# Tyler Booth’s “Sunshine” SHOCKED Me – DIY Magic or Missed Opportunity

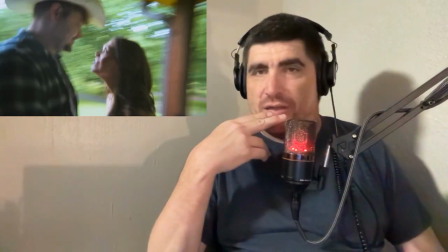The natural motion blur in this, I don't know if they cranked the shutter speed
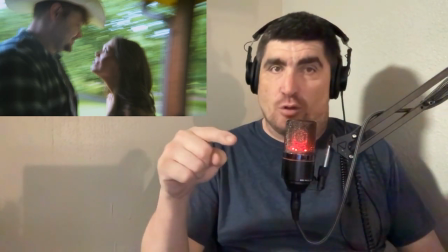all the way down so it was like a longer exposure, and then
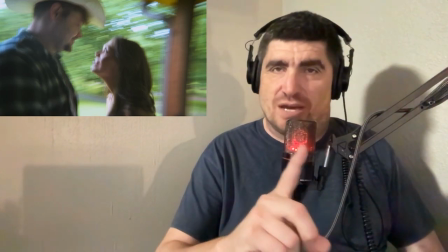did like a really slow, like shot it in slow motion, like and with the camera movement,
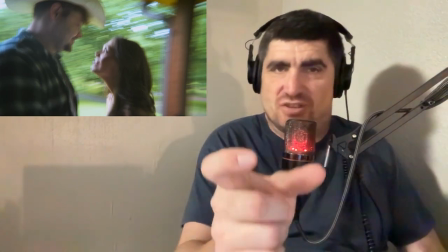because I know those are like two ways where you can get this like really cool motion effect.
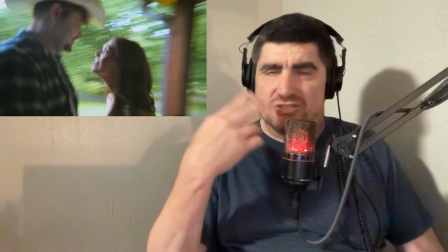Or, I mean, they could have just done it in post. Like, I think there's ways to do this in post as well.
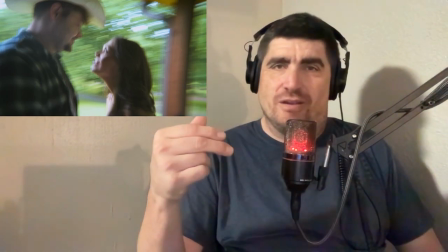But I have a feeling that they did this all in camera,
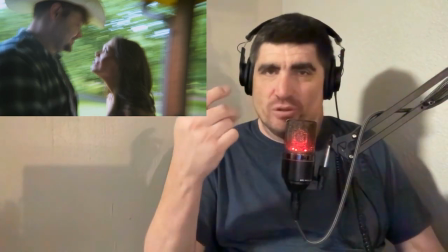and just kind of playing with that shutter speed will give you this really cool effect of, like,
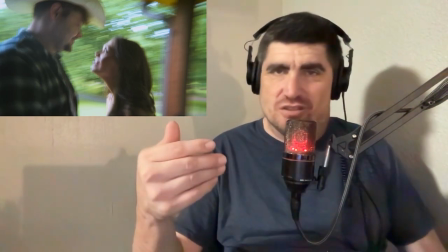motion in the, like, extra motion in the shot. Because I really kind of like how this looks.
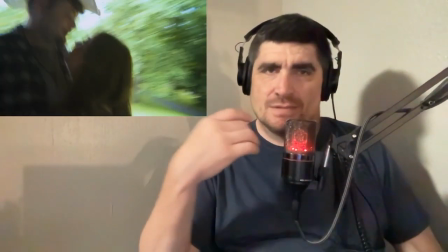So.
Ooh, sunshine on me.
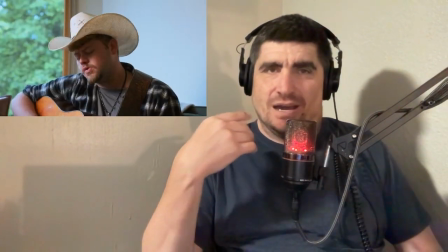I feel like he needs to be lit a little bit better, but honestly, it looks natural, so maybe it's not even that big of a deal to me.
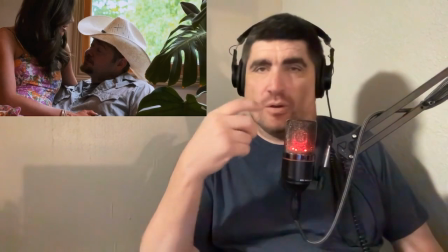Okay, hold on. Now, what would have been cool here
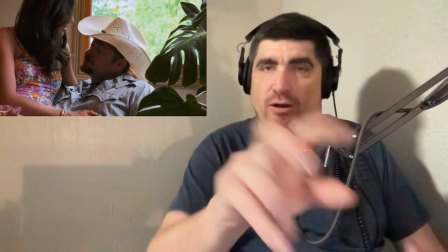is, I think, had he done like all these shots with the girl, whether it's his girlfriend or an actress or whoever,
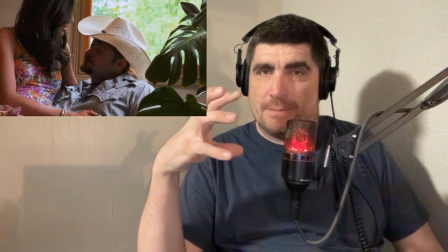kind of differentiating it by putting like a film grain on it,
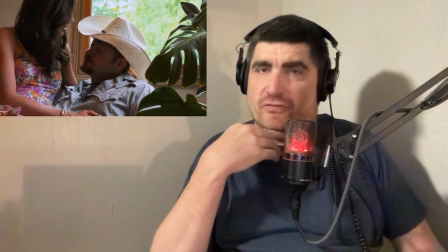making it look a little bit more home filmish by putting a film grain on it.
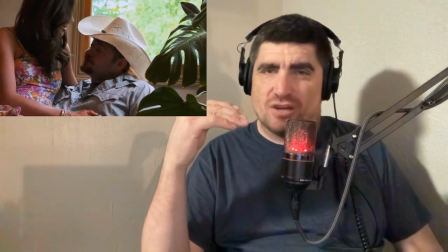And then I think depending on what editing software you're using, they have like a preset that'll make it look like home video and stuff like that. I think that'd have been a really cool like extra step,
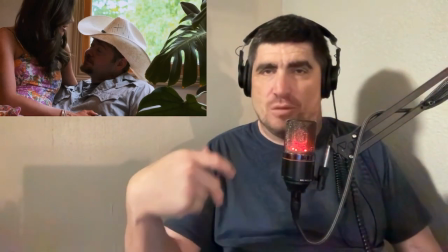because he's obviously reflecting on moments with this girl that are to me,
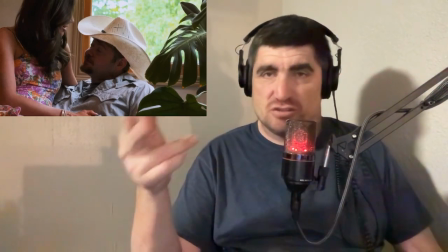it'd be really cool if like all these different shots that are supposed to be a little bit more introspective or reflective,
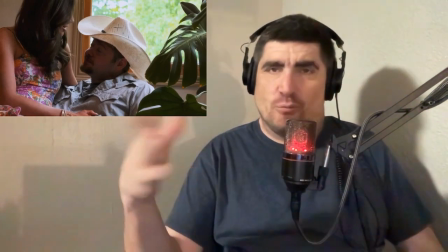if it had like a home film style. And that wouldn't have been anything harder than figuring out what the template is
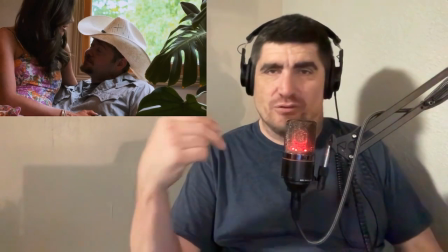or the preset is on whatever video editor was being used to put this together.
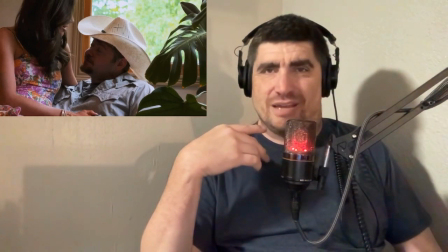Or, I mean, even if they don't, I know if you go into like Envato, or you could find free presets going through Google.
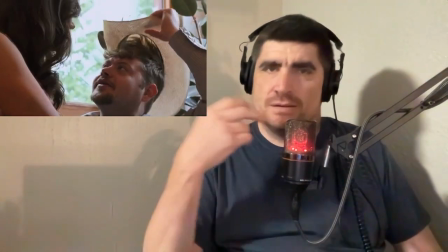That you love me till the end of time.
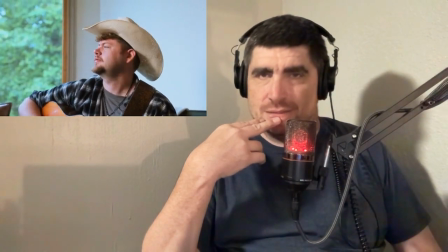Sunshine.
Okay.
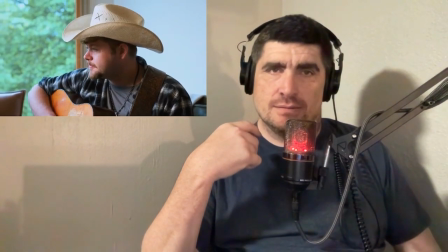Sunshine.
Nice.
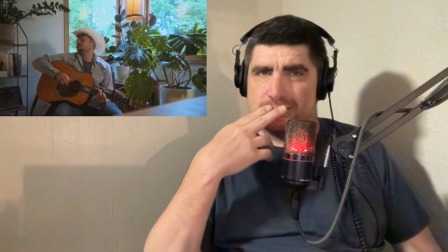I kept wondering when you showed.
Okay.
And I lost faith a time or two.
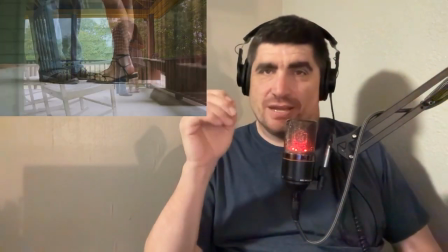Yeah, see, I think like shots like this, it really needs that home film look.
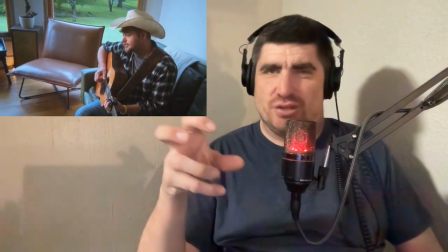Like it needs that grain or the digitization or the something to kind of make it really pop and differentiate,
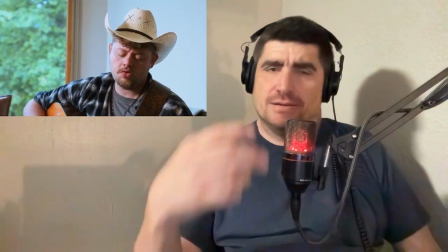because like I'm not, let's pause this because I don't want to miss anything.
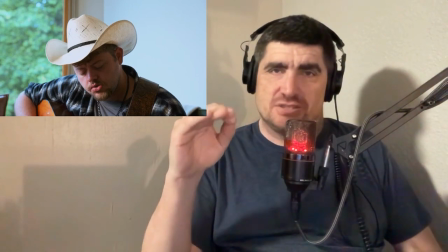I'm not seeing any real difference between the shots and the timing.
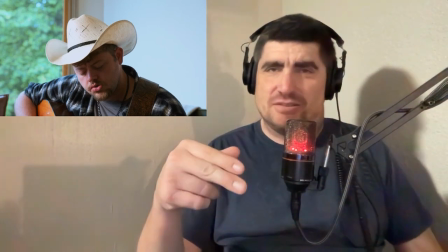Like I'll have to pay attention a little bit closer the next time it comes around, but it feels like
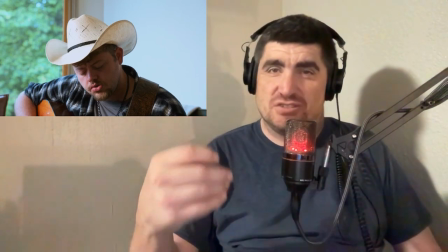he's wearing a lot of the same stuff or very similar, whether that's intentional or unintentional.
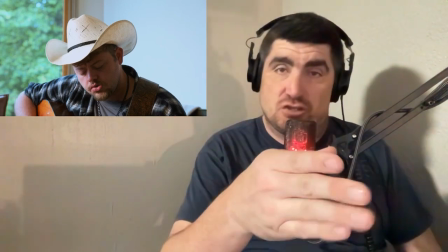You know, for me, I would want this shot and then the shot with the girl to be different.
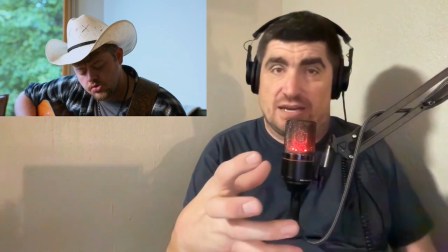And even if you keep all his singing shots here in this kind of setup where he's sitting on the couch, that's fine.
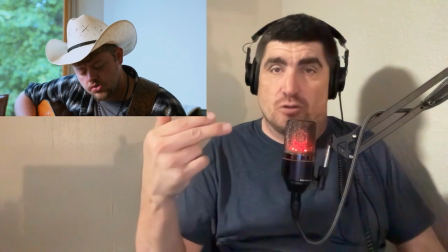You don't need to overdo this song. Like, this song is slowly paced, very reflective.
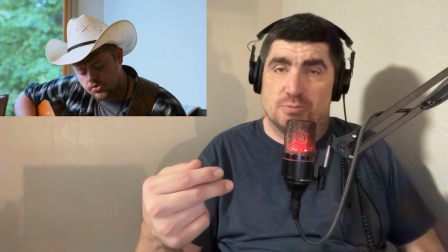You don't need to overdo this music video. And so far he hasn't.
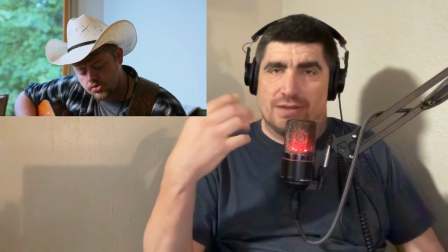There's just a lot of little nitpicky things that I'm picking up on that would make the story a little bit more cohesive,
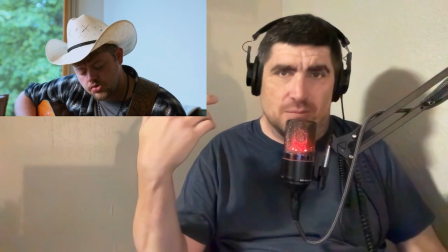because he's an independent musician. He doesn't have a huge budget to do this.
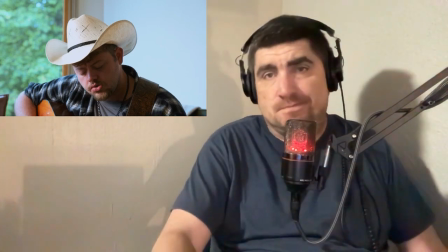So, but anyways.